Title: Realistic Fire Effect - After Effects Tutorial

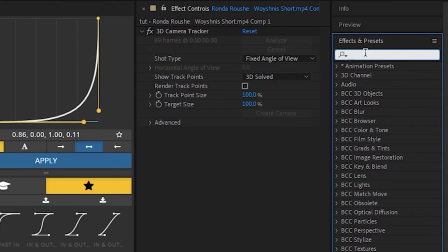So on this background layer, I'm just going to go to the effects and presets and search up tint and bring that onto our clip.
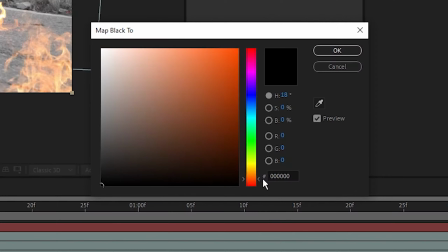Now you can see it made it black and white, but we're just going to go to the black here and we're going to go into the oranges and pick like a super dark orange,
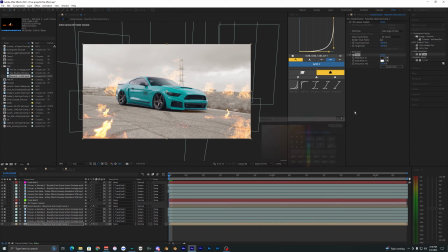something right here. It's going to look like pretty much brown, I guess.
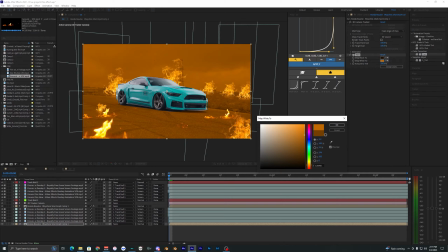And for the white, you want it to be a bit brighter. So I want to pick something around here, and obviously this looks terrible.
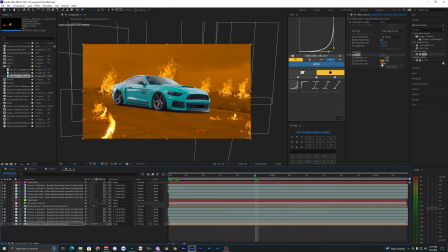You don't want it to look like this. So what I'm going to go ahead and do is change this amount to tint to 60%.
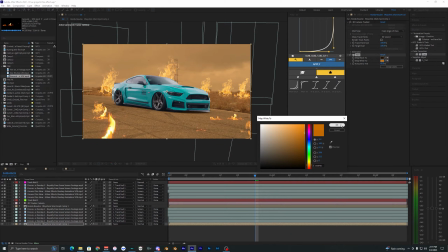And obviously you guys can mess with this. It's going to depend on your footage and what the lighting looks like and everything. So just mess with these and just see what looks good in your footage. But we're just gonna go ahead and copy this tint, control C and then control V, paste it on this other clip here.
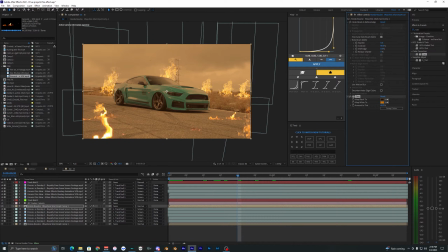But the car is just looking a bit too dull here and I don't really like how that looks. I want it to be more bright. So I'm gonna go to the effects and presets and switch up levels and bring that onto our clip. And let's just mess with this histogram a bit. Kind of want more of the highlights to be showing. So let's just bring this over here and maybe just crush the blacks a bit like that.
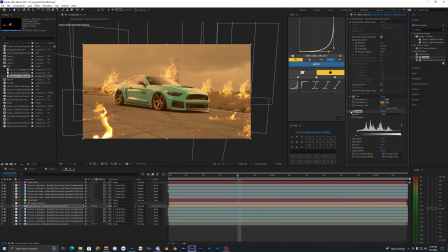Maybe mess with the midtones here. All right, so there we go. That's what it looks like now, and that's what it was like before. So huge difference. I think that just looks a lot better. But the one thing that stands out to me is the color of the car here. I'm just gonna go to the effects and presets once again and search up hue and saturation.
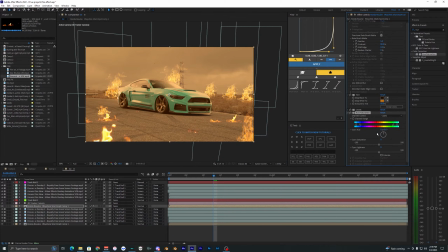Drag that onto your clip. Obviously, you don't have to do this, but let's just go to the cyans here and just make sure that this is applied above your tint there. And let's just mess with the cyan hue. So I like how this red looks right here, and that just looks a lot better already. Now let's just make an adjustment layer above all this footage.
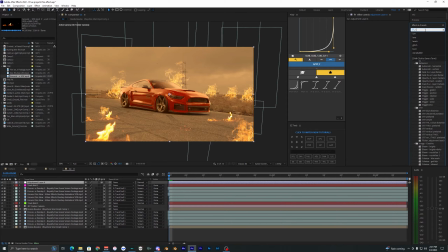So I'm going to go to layer, new adjustment layer, and I'm just going to bring up a LUT, my color LUT, and I'm just going to use one of the LUTs that I've used in the past,
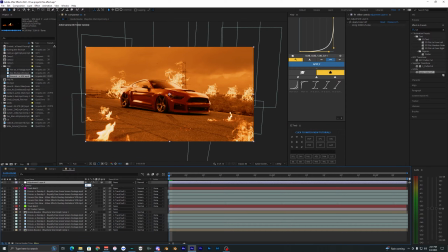but this is obviously way too strong. So I'm going to bring this down to like 20%, maybe like 30. All right.
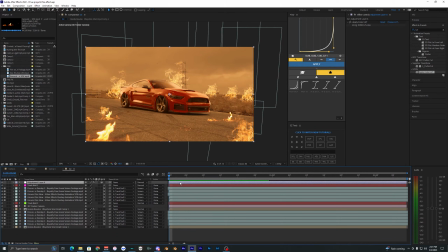So that LUT just brings kind of all the colors together. Just find a LUT that you guys usually use or whatever, and just apply it on top of your footage. Then what I'm going to do is search up Lumetri color and bring that onto here. And let's just bump up the exposure a bit to like 0.3, bump up the highlights.
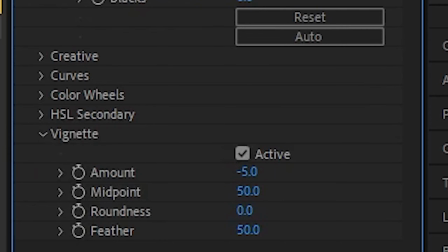And now I'm going to go to the vignette right here and just bring that all the way down. So now we have a very subtle vignette.
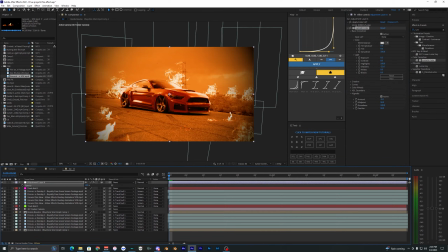And the reason why it's not that strong is because our adjustment layer is only at 30%. But I think that looks fine.
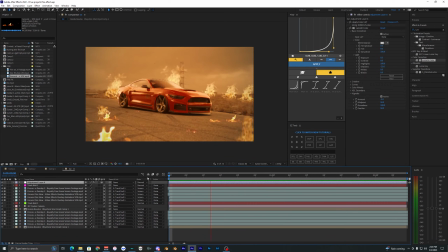So I'm just going to leave it like this. And there we go. That is pretty much done. The last thing that I like to add is another adjustment layer. So I'm just going to add one more adjustment layer and apply one more effect. But it is a plugin. It's called Heatwave right here. And it's from the Red Giant Universe pack. So you will need that plugin. So if you don't have that, then you can't use this effect.
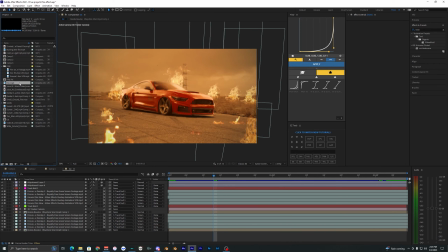But I think it just makes this effect look a lot more realistic. Now I almost forgot, but the last thing I'm going to add is another overlay.
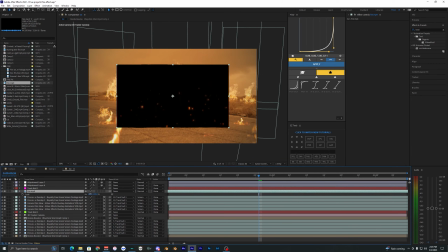And it is just like these fire embers here. So I'm just going to scale this up and I'm just going to rotate it a bit.
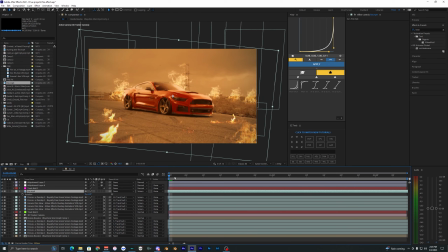And then let's just go over to the modes here and bring that to screen. And that's way too strong. I don't like how you can really see them there. So I'm going to go to the opacity, hitting T on the keyboard. Let's just bring that down to like 20%. And there you go. That is how you create this realistic fire effect instead of After Effects. I hope you guys enjoyed this video.
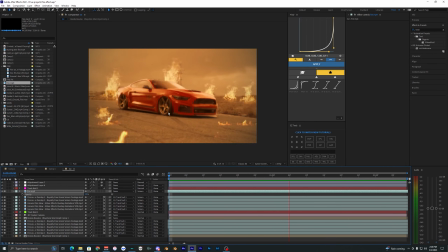And if you guys did, make sure to drop a like and subscribe to my channel. And I'll see you guys on the next video. Peace out.